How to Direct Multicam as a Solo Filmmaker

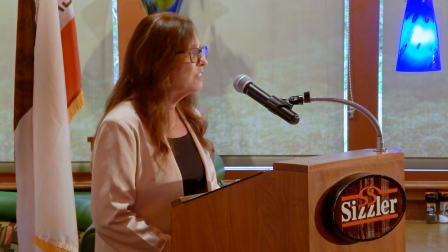An emcee introduces the program and keeps the show going.
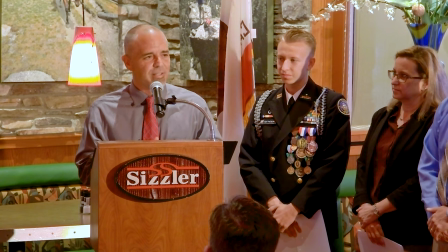Each presentation includes a person giving the award, that person will speak about the award recipient,
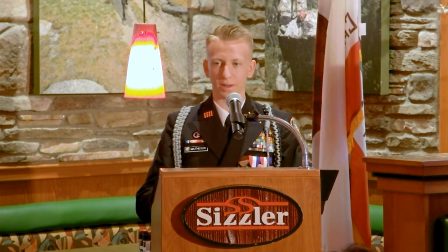then the award recipient will speak and then they will introduce the next recipient, rinse and repeat. With PTZ cameras you have the option to set up preset camera angles. For an event centered around a podium, what I generally do is create at least three different presets. I go from wide to close. On this podium centered camera, Preset 1 is my wide angle to get a view of the room,
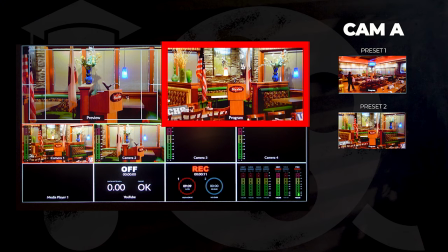Preset 2 will be my medium wide angle and Preset 3 will be my close up which in reality is more like a talking head mid-chest shot.
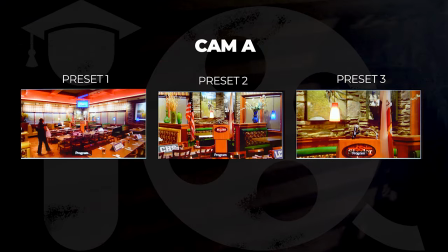You can organize it in whatever way you would like but I use these presets as a starting point for the final framing of my shots. I will do this for both of my cameras, actually for my second angle camera my Preset 1 is a wide of the podium side and two
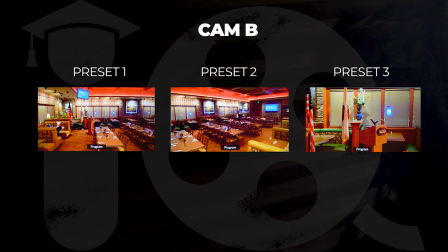is a reverse angle of the room and three is a medium close up on the speaker at the podium.
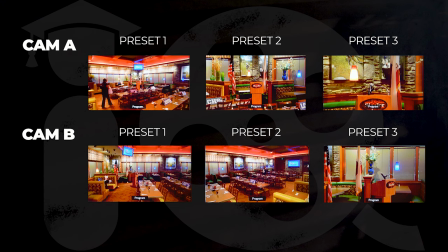Now I have essentially six different preset shot angles I can jump to during the meeting which will serve as the basis before I further fine tune each of these shots. But not all of them make sense editorially all the time. When a meeting first commences I will usually open up with the wide angle shot in the classic continuity style editing.
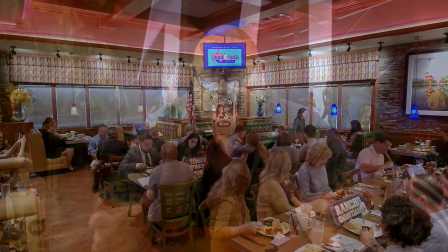You want to visually establish the location of the meeting, especially if your client spent some serious money renting a nice space. Then as the podium presentations continue, you want to push closer to fill the frame with the speakers. By the way, I always start the recording five plus minutes before the officials start, so you should never get caught off guard by a nervous MC who just guns it to the podium and kicks it off without alerting the video staff, and that has happened to me multiple times. Now with two cameras you are essentially bouncing between two different cameras.
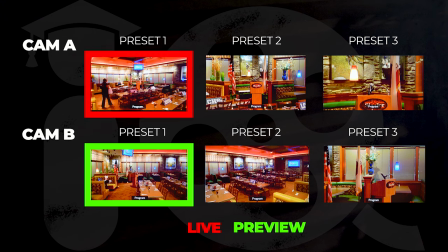You make a camera live and then you work on the framing of the other camera.
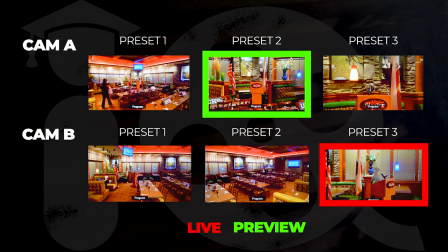At the appropriate time you bounce that camera live which then frees up this first camera for reframing. Now you could leave one camera on wide and just cut back and forth as you would with an operator static model and that's useful if you only have one PTZ at your disposal but where's the fun in that? With two PTZs, what you want to do is anticipate what is going to happen next in your event.
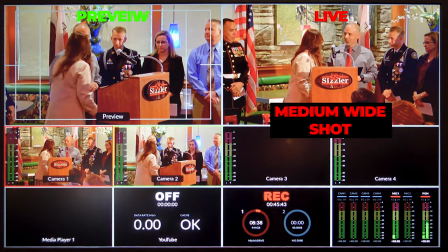Here experience and confidence go a long way. During the transition between speakers, I might take a wide room shot.
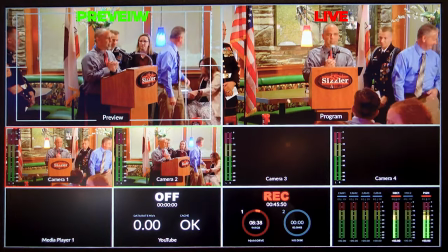While that shot is live and the presenters are taking their positions, I'm working with the other camera to find a good medium shot.
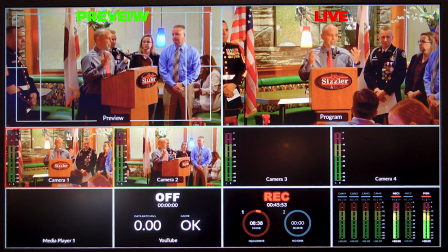The person giving the award will speak first so I'll use my medium shot preset as a
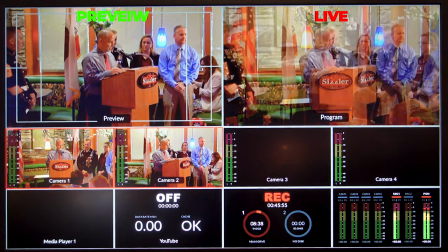starting point and finally just so that both the speaker and the recipient are both in the shot. Now this is an editorial decision you have to make on the spot when there's more than one person standing on a stage. Who do you center on? This is why I spend so much time talking about why are we shooting this. Because this is an awards presentation, you want to see the face of the recipient when other people are talking about that recipient. You might catch a laugh or a funny anecdote or even a tear at a powerful story. Those things would be missed if you just laser focused on the person at the podium. This is why the why matters, it guides your choices in shot selection.
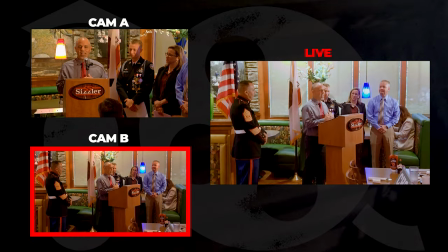Once I get that medium shot, I'll take that shot. Now I'm turning my focus on the camera with the original wide shot which isn't live anymore. I'll take my close up preset and reframe it for two people. I'll take that camera when it's ready.
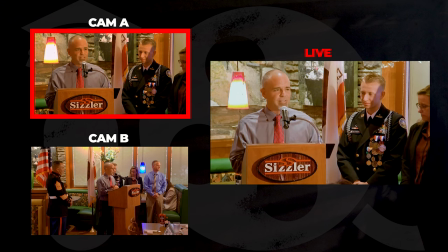Returning to the other camera, I might reframe it for a close up or leave it on a medium shot and give myself something to bounce back to as a cover in case people start shifting and I need to reframe my close up.
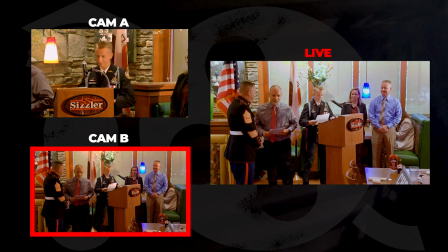Once the recipient gets up to speak, now my focus on framing will be the recipient only.
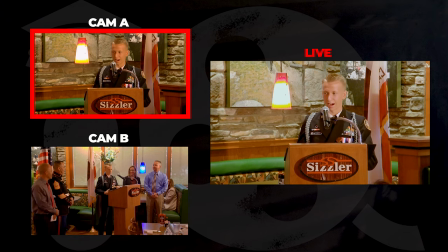With an awards presentation, the focus is on the award recipient. I don't necessarily need the reactions of other people around the podium.